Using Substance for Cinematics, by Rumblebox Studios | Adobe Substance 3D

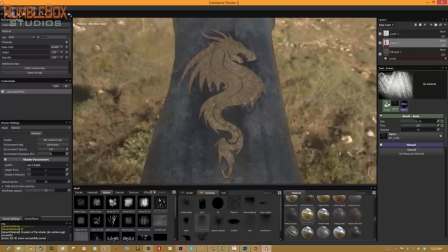[32:01]
I think that the work that was painted out of Substance Painter using
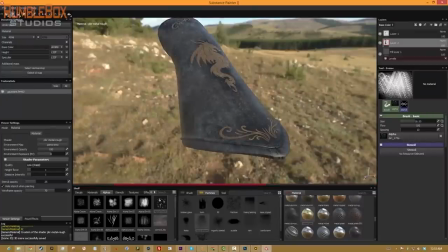[32:09]
some of their excellent features and tool sets really kind of made that process go really smoothly.
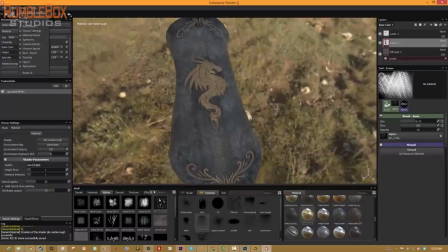[32:16]
And the maps here are ultimately pushed out at 4K and taken into the render.
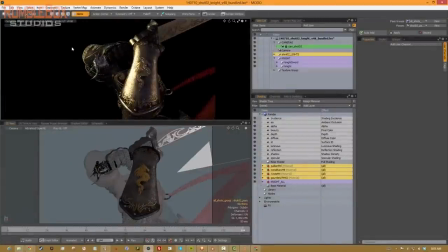[32:22]
So here we are in the rendering program.
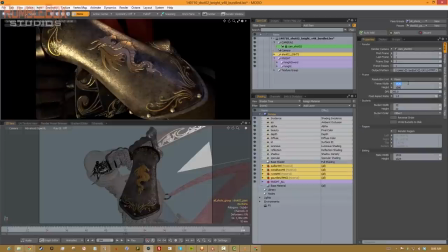[32:25]
And you can sort of see with some of the layers, we kind of dialed in a little bit of the metallic look.
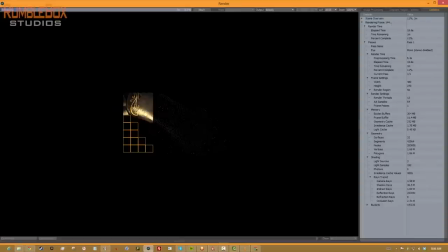[32:32]
And it's holding up really nice, and it looks really nice close up. So I'm going to do a quick render of what it looks like.
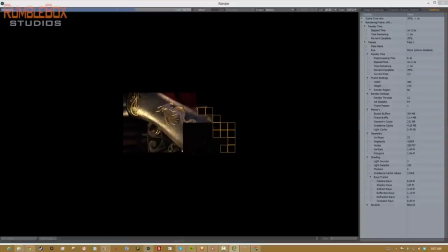[32:39]
And again,
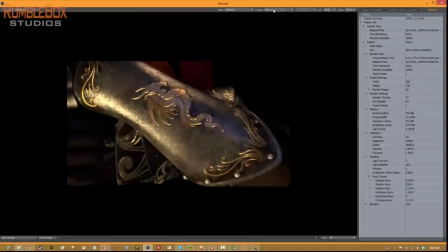[32:42]
this gauntlet has to tell the story really quickly that this is a person that is about
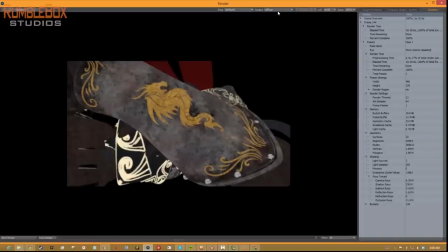[32:49]
to go out and confront the dragon,
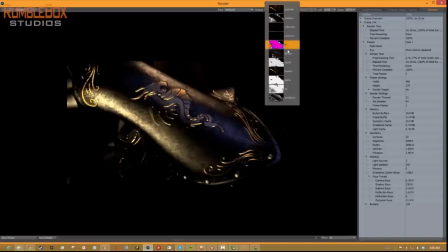[32:54]
which could be his calling in life.
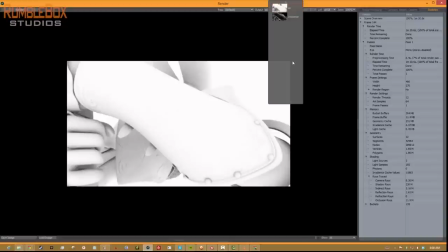[32:58]
But here we wanted to kind of show you some of the texture maps and the layers from the texture maps as well
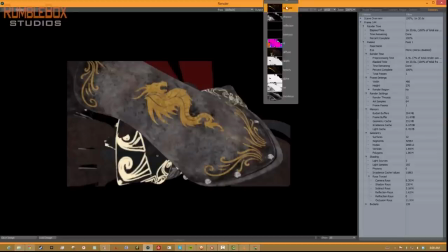[33:04]
as all the other channels that we're rendering out to ultimately piece together in a composite.
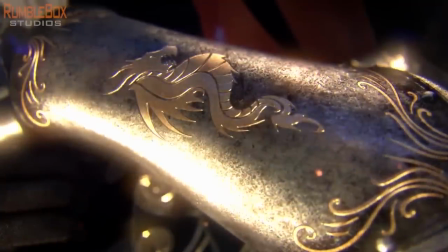[33:15]
The final composite looks like this and we are very happy with the results. We think the team did an amazing job, and we felt that Substance Painter really kind of came through for us on this particular shot as well as many of the other shots.
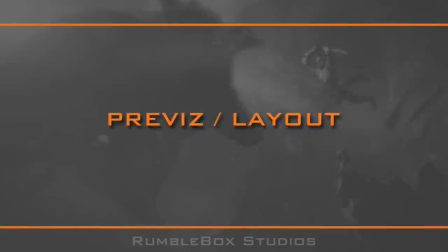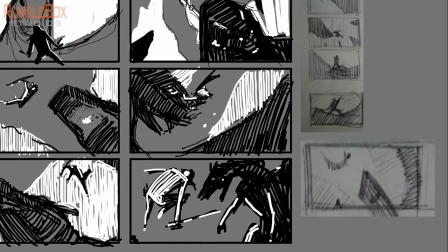[33:40]
In this section, we like to focus on layout and camera scouting.
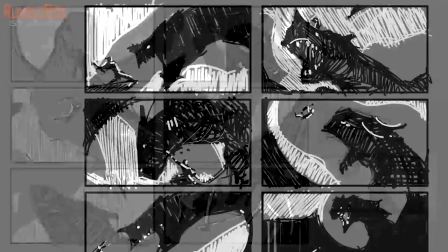[33:45]
Something we like to do at the beginning of every project is to use simple techniques to quickly explore ideas.
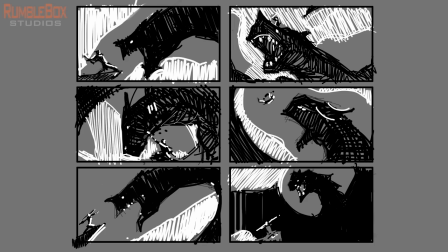[33:51]
In this case, we are using thumbnail sketches to help us figure out what compositions will support our specific narrative.
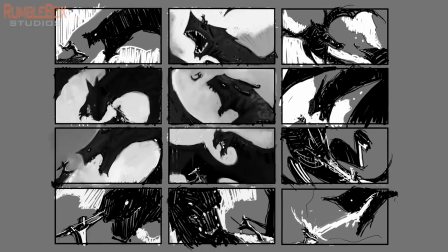[33:59]
And the objective here is to start building a language for our piece.
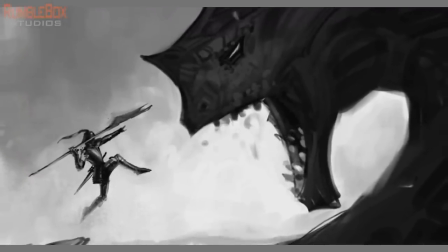[34:02]
And once we start to see some of the candidate shots emerge, then we'll proceed into our 3D explorations or scouting.
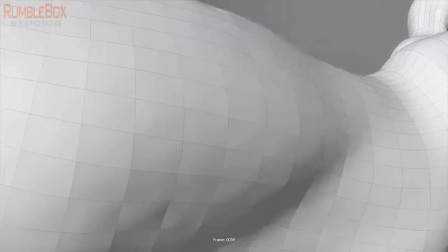[34:11]
For scouting, we start using simple shapes and rough models,
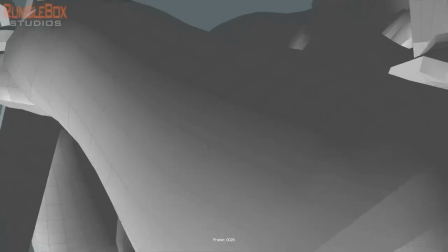[34:15]
whose sole purpose is to help us explore our camera composition and animation.
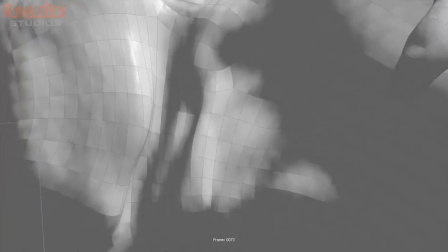[34:21]
The idea at this stage is to experiment as much as possible, but also evaluate everything in context in a final edit.
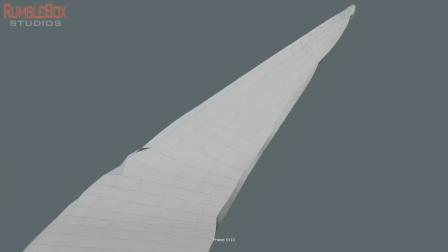[34:28]
The most important thing at this stage is to do some very quick explorations and not get too married to anything,
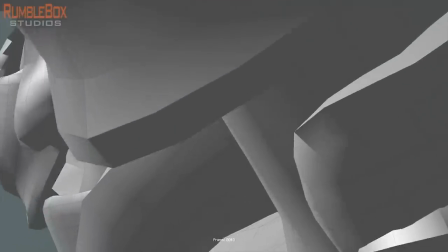[34:35]
since it's just as important to start understanding which shots don't work as it is to recognize the ones that do work.
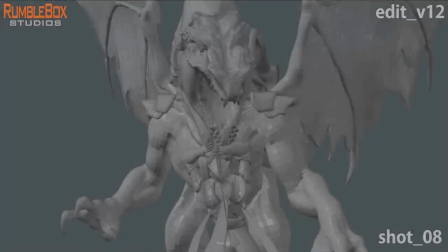[34:43]
So with that in mind, it's important to omit the shots that are just not the best at supporting our particular narrative.
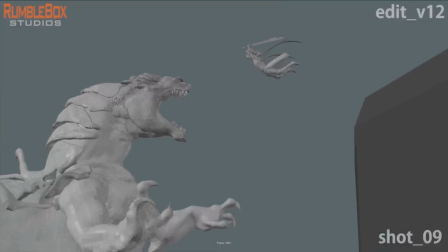[34:52]
And the ones that do will definitely start to emerge and stand out.
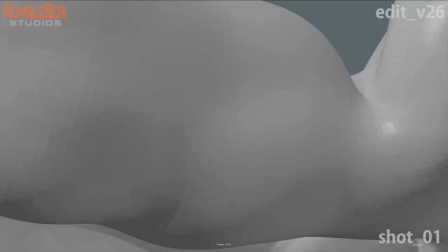[34:57]
As we get further into our exploration, we inevitably start seeing the style of our piece emerge.
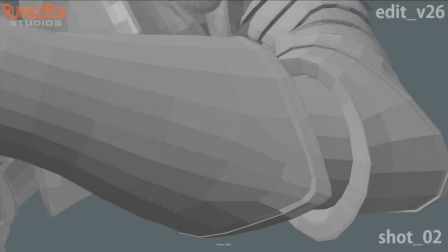[35:03]
In this particular piece,
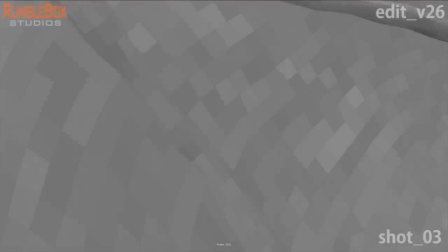[35:04]
we wanted the subject matter to feel vague at the beginning and slowly start revealing more and more of our stage as we get to the final shots.
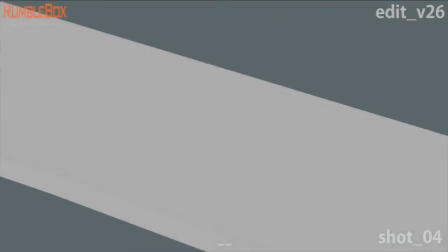[35:12]
We also wanted to show off a lot of the texture and surface detail in our assets to help us show off the power of Substance Painter.
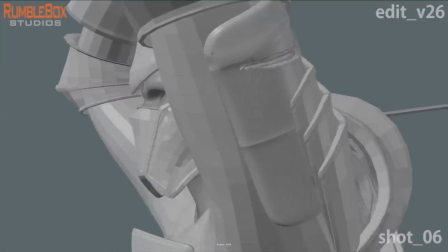[35:21]
So we start seeing some camera moves at the beginning that are very close to our surfaces
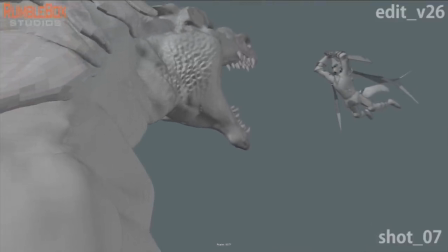[35:27]
and also an animation that blends really nicely from one shot to the next.
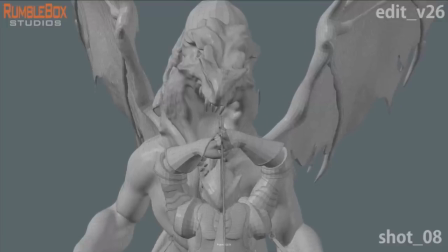[35:33]
And slowly we start going wider and wider into our shots and finally start revealing the
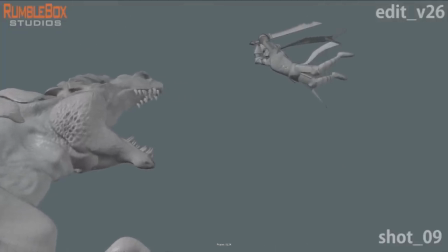[35:39]
action that's more representative. in this particular version and were several versions
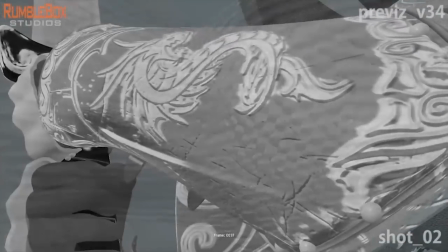[35:46]
into our exploration we decided to start introducing textures even though we try not to
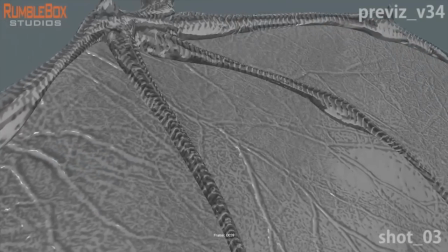[35:52]
introduce too much detail into into our previous it was really important
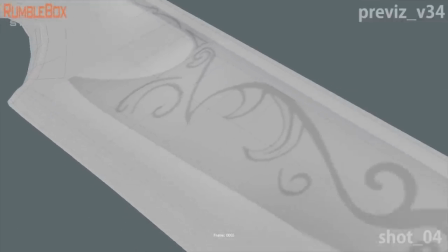[35:58]
here because we needed to know is the camera proximity to the assets was really working and if we
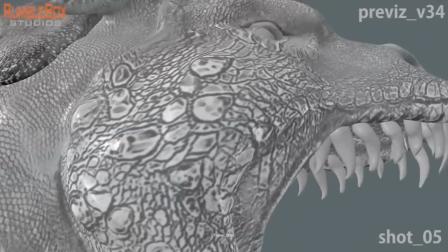[36:04]
also had enough surface detail home to really support you know
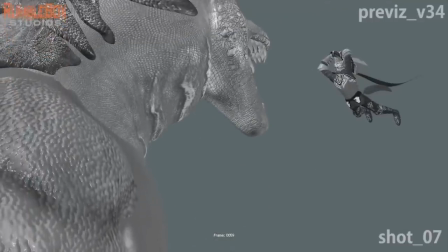[36:12]
particular objectives. So at this stage, if the cameras needed to be adjusted, they definitely can be.
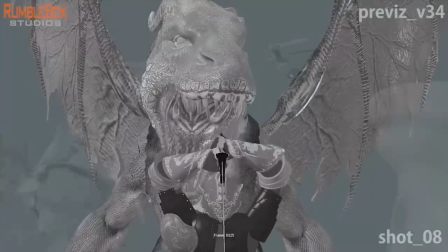[36:19]
The important thing is to make sure that we're fulfilling our overall objectives as we proceed into lighting and compositing.
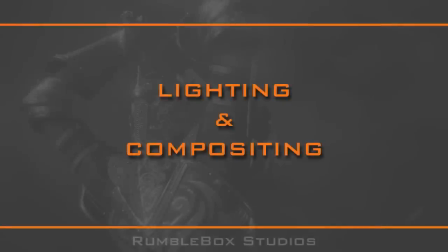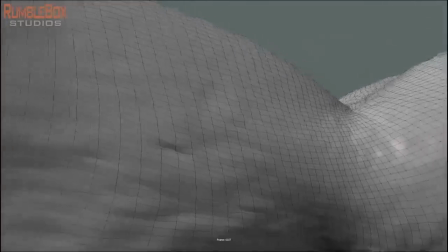[36:35]
In this section,
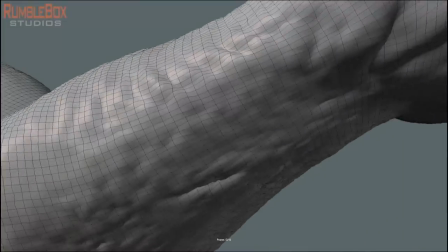[36:36]
I'd like to focus on the evolution of our shots as they progress into lighting and then into their final look in compositing.
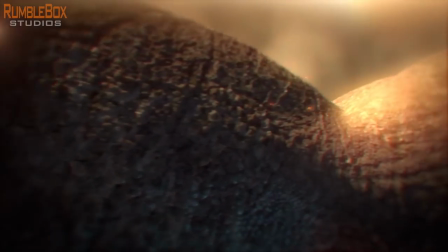[36:46]
As with other areas of our project,
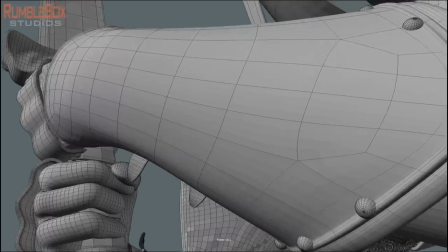[36:48]
we go through a reference gathering stage to get inspiration for the types of looks that might fit our particular narrative.
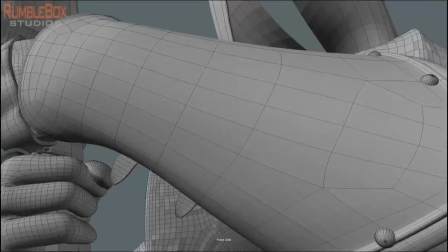[36:56]
For this project, we knew that we needed to highlight texture detail and the various material properties,
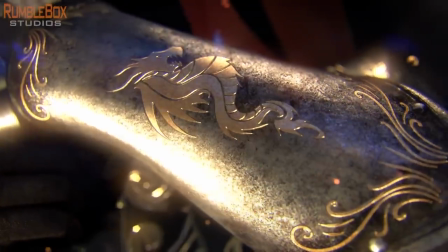[37:03]
but we also wanted the lighting to remain fairly moody and contrasty.
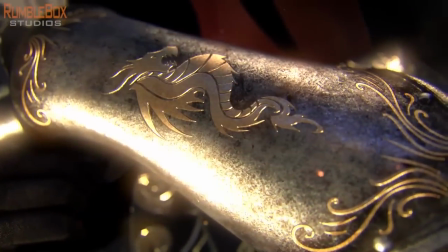[37:09]
Some of the work that I find inspiring are films by Roger Deakins,
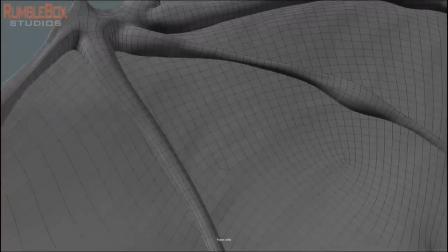[37:14]
Ridley Scott, and concept art from artists such as Aaron McBride.
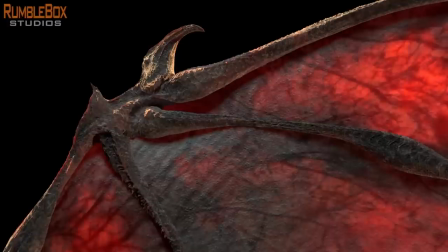[37:20]
And what these artists are really good at is not being afraid to have
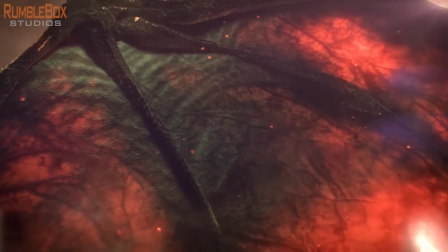[37:25]
some foreground characters remain fairly vague and mostly silhouetted.
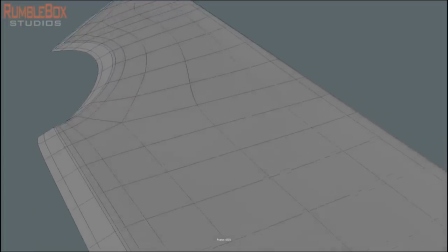[37:30]
and it simply goes to show that you don't always have to hero
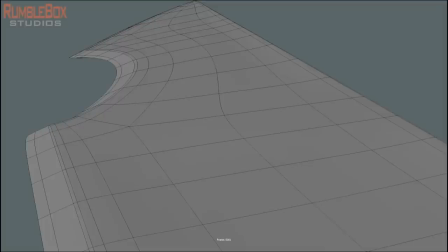[37:35]
light or over light the elements that are the most important in the scene and one of the golden
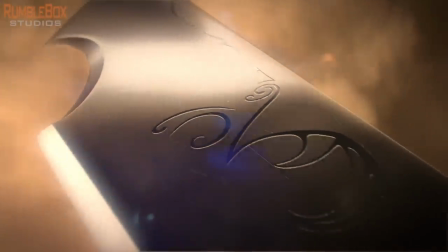[37:40]
rules that I like to follow is to allow light to shape surfaces no matter how
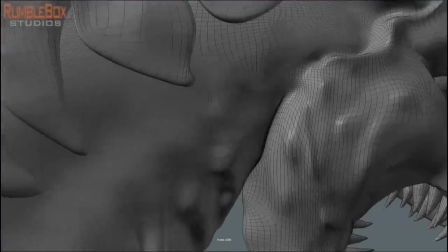[37:47]
dark we end up going so even in some shots that are largely backlit like this shot in particular
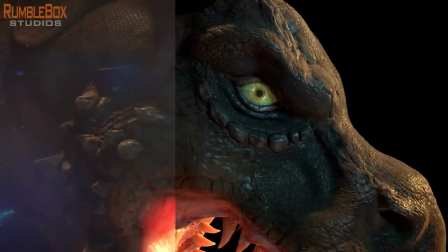[37:54]
With our foreground elements silhouetted, we are always able to read a sense of shape.
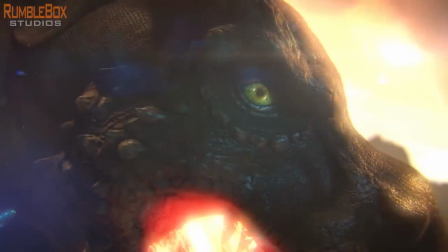[38:02]
For our storyline, we wanted to create a fairly hostile environment for our hero.
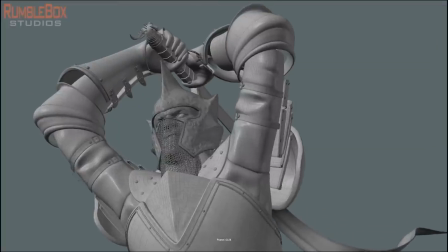[38:09]
Not only is the dragon a very hostile element,
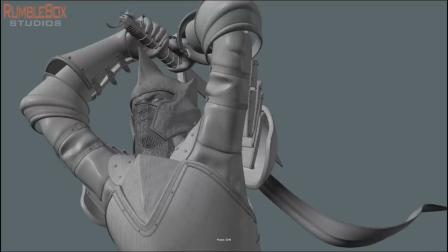[38:12]
but we also have the terrain feel hostile and even the atmosphere feels nearly unbreathable.
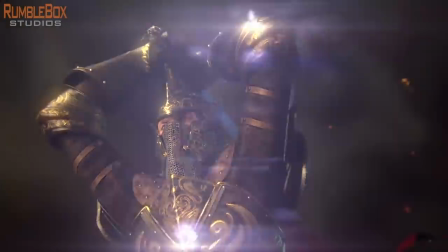[38:20]
we pretty much wanted to ensure that nothing about the setting
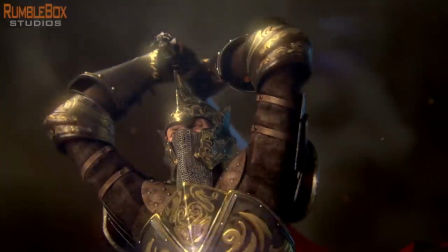[38:25]
feel welcoming and therefore heighten the sense of peril for our hero and in keeping with that theme
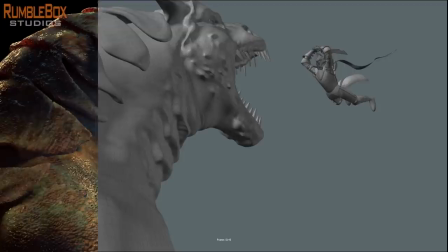[38:32]
we felt it was important to have smoke ash and embers in the air and also sense the
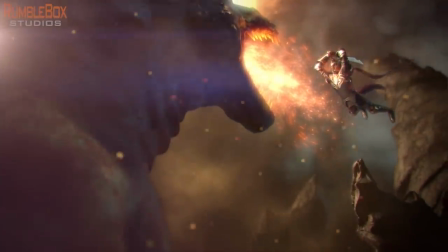[38:39]
all the optical effects that come from having such bright illumination in such a rich atmosphere all the
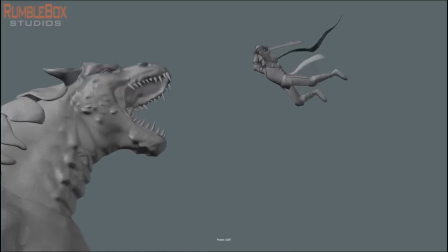[38:46]
atmosphere and optical effects also work very well to give the scene an overall filmic look